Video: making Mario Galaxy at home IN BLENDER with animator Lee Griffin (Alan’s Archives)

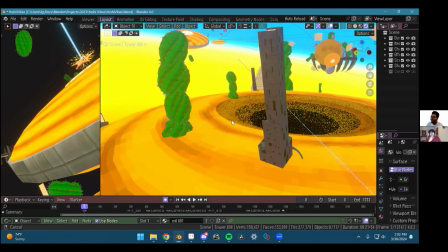[4:25]
So yeah, this whole world is just a bunch of duplicated sand thingies.
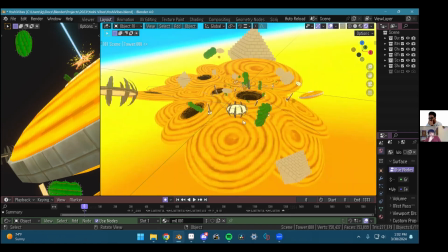[4:32]
So cool. And so when I was done making this animation, I was like, what can make this animation look like it's endless? And so after I got all the shots, I just kind of put more and more like sand in the background.
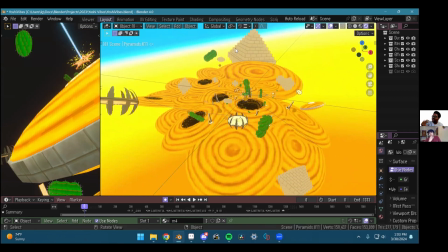[4:49]
I duplicated these pyramids a lot and put them in the background just to make it seem a lot more full, and so yeah.
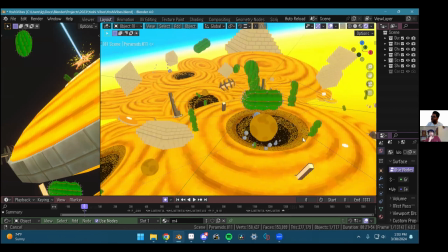[4:56]
So cool. What about it looks like there's a giant sun.
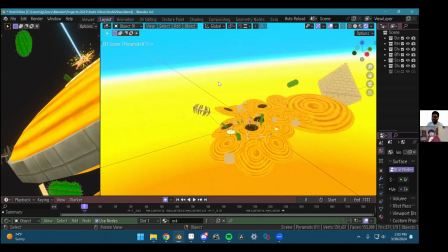[5:01]
Oh, I guess you're talking about like this whole yellow part here? Yeah. So that's just like a Does that affect lighting?
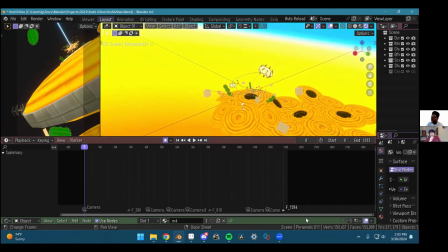[5:08]
Yes, it does. So that's that there is just like a whole world texture.
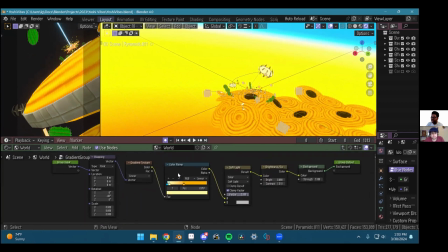[5:12]
So if I go to the world here, it's just a gradient, really. So I've got these are the colors here that affect what colors the world is.
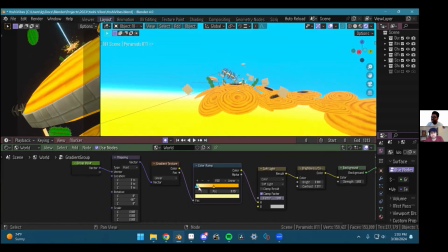[5:21]
And so this blue here is gonna like affect the top, and this yellow here is gonna affect the yellow,
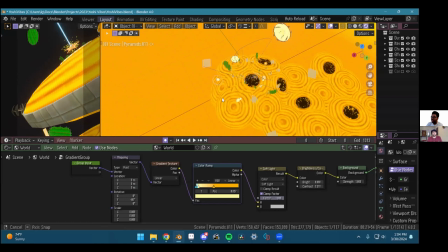[5:27]
and then it gets like orange as it goes all the way down. Mm. And so it's not.
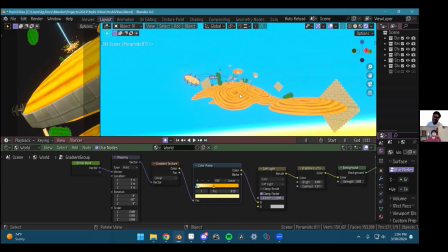[5:34]
It might. I forget if I actually looked at this galaxy in game to see what the lighting looked like. It might look like this, but the sky was all blue, and I think maybe I used the yellow just for the lighting.
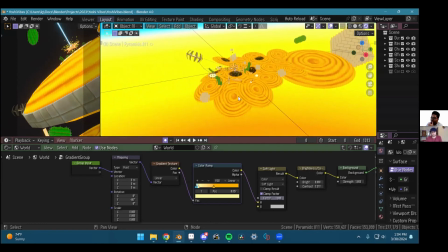[5:47]
I'm not sure if you actually see it in the animation. But yeah, these are just gradient colors that I'm.
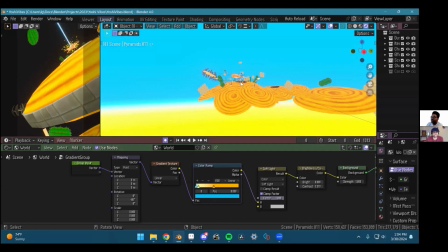[5:54]
And the camera movement for this shot, wild. Oh yeah, so let's go to.
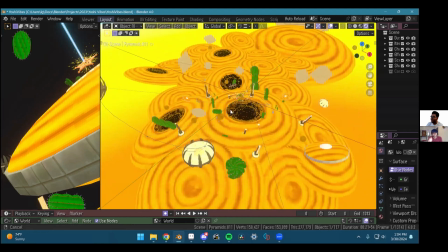[6:02]
It's so hard to find when you've got stuff going on like this. Right.
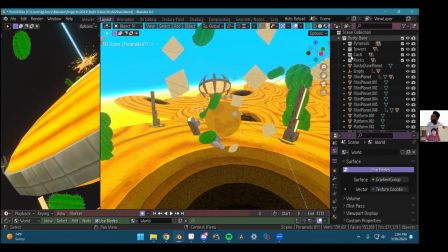[6:06]
I can't imagine. Let me find it here, and then it'll pop up in the. It'll highlight it, right?
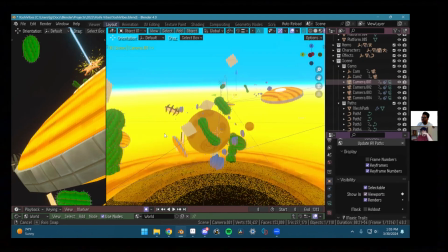[6:13]
Yeah. There we go. Okay. So yeah, where these little arrows are coming off of, that's where there we go.
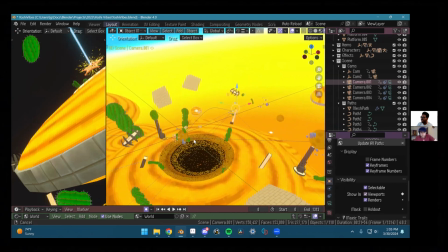[6:19]
I have selected.
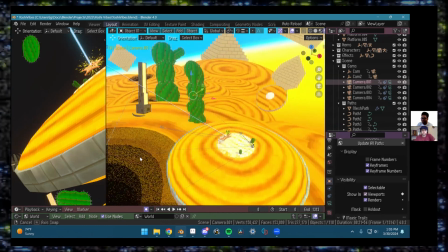[6:23]
Okay, so apparently, what camera are we on right now? Let me see. Oh, okay, not camera one, but just camera.
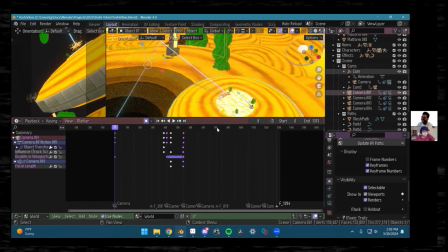[6:30]
Okay, so this is what we're looking for. So this is what we're seeing right now.
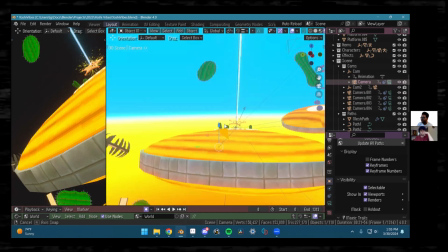[6:35]
This is like the little eyeballs. So, what you see right here is what's matching up, over here.
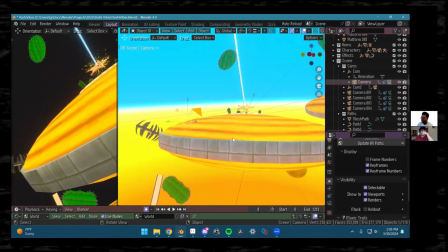[6:42]
And as we move on, this is gonna like move around to the left and kind of circle around them.
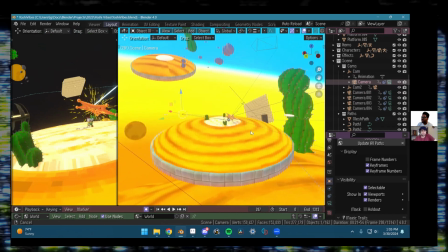[6:48]
And there's that warp star right there, or launch star, I'm sorry.
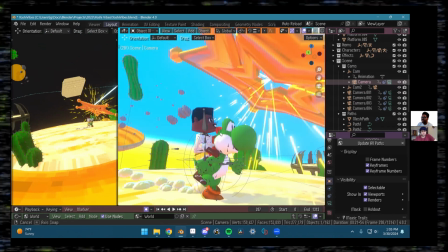[6:53]
And me on top of Yoshi, and we're moving along. I didn't really have to animate us all that well, since the camera's kind of far off,
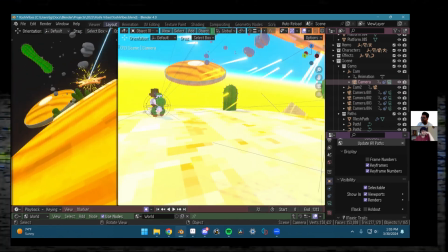[7:02]
but it's well enough to where it looks like he's walking along, and you can't really see his,
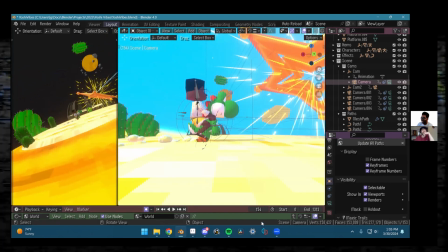[7:07]
that his feet are in the sand, but like right. I didn't really have to focus on that.
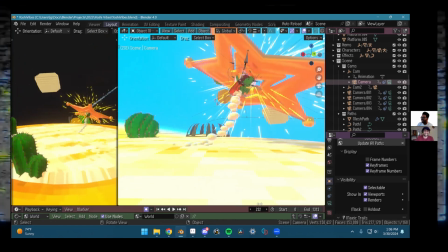[7:11]
It's illusion. Right, exactly. So, yep, and we just launch off, and there we go.
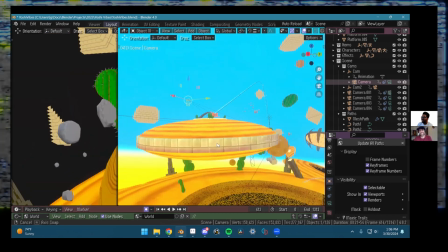[7:18]
Look at that. I'm pretty sure we're zooming there.
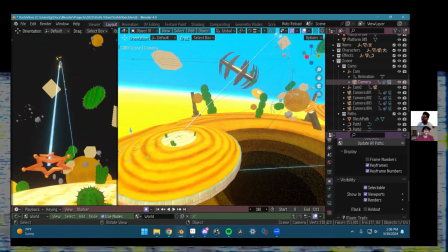[7:23]
Yeah, the camera movement. So yeah, you can kind of see here where all these lines are pointing to.
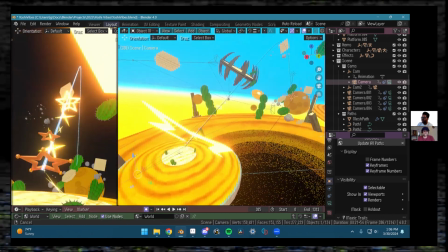[7:30]
That's where we are. So yeah, we're flying for sure.
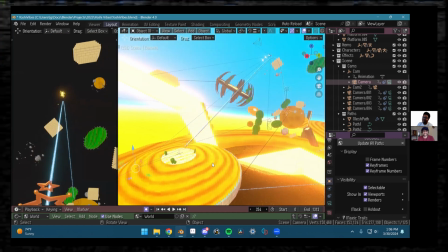[7:35]
And then all those stars, that pop out. Right. And then, okay, so for this one, this is one of the, I think this is like the first time that I was like,
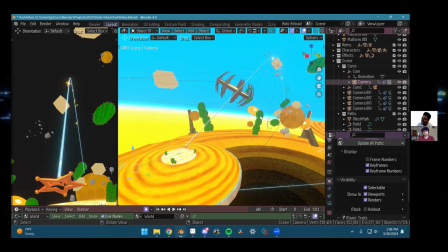[7:43]
I had this big scene and I was moving, a lot of things around at the same time. So, the camera's about to cut here.
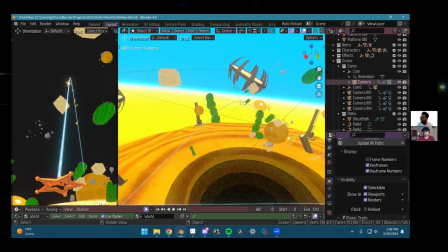[7:51]
And so, you'll see, my character and Yoshi are still right here.
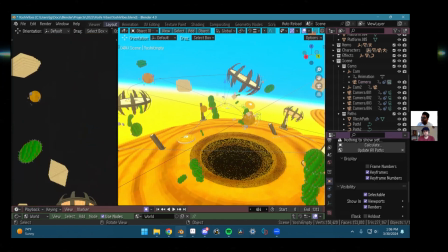[7:56]
So when we cut to the next camera, it's, gonna warp us like to a completely different place.
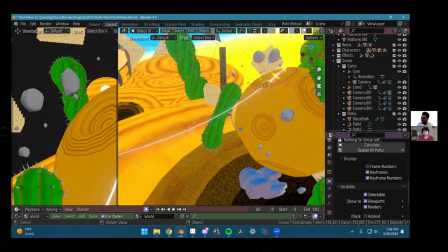[8:03]
And so now we're right here and we're going down that line and we're flying along.
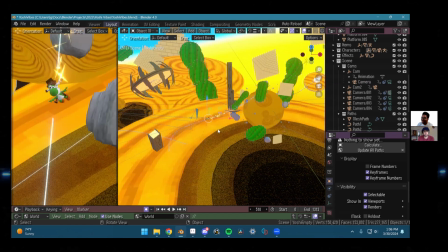[8:08]
And then on the next camera cut, we're flying along the sand down here.
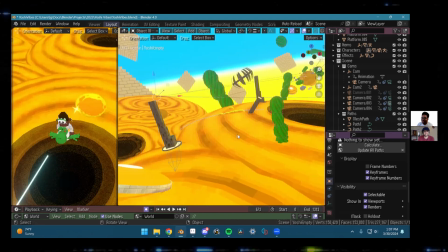[8:13]
And so, on a any specific frame, I can just kind of move our characters to any given place.
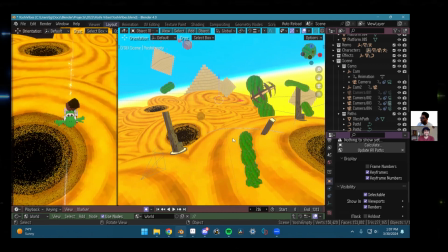[8:20]
So you can see, here before, we're right here going along the sand, and then on the next cut,
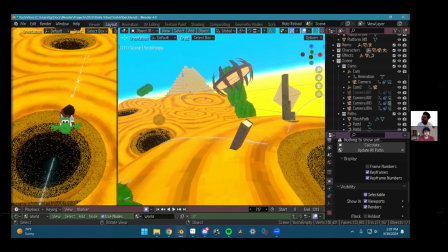[8:26]
we're back here flying along, and that's where we, get the star bits and whatnot.
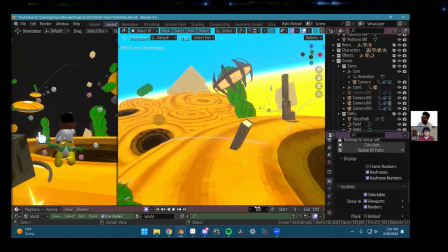[8:32]
Nice.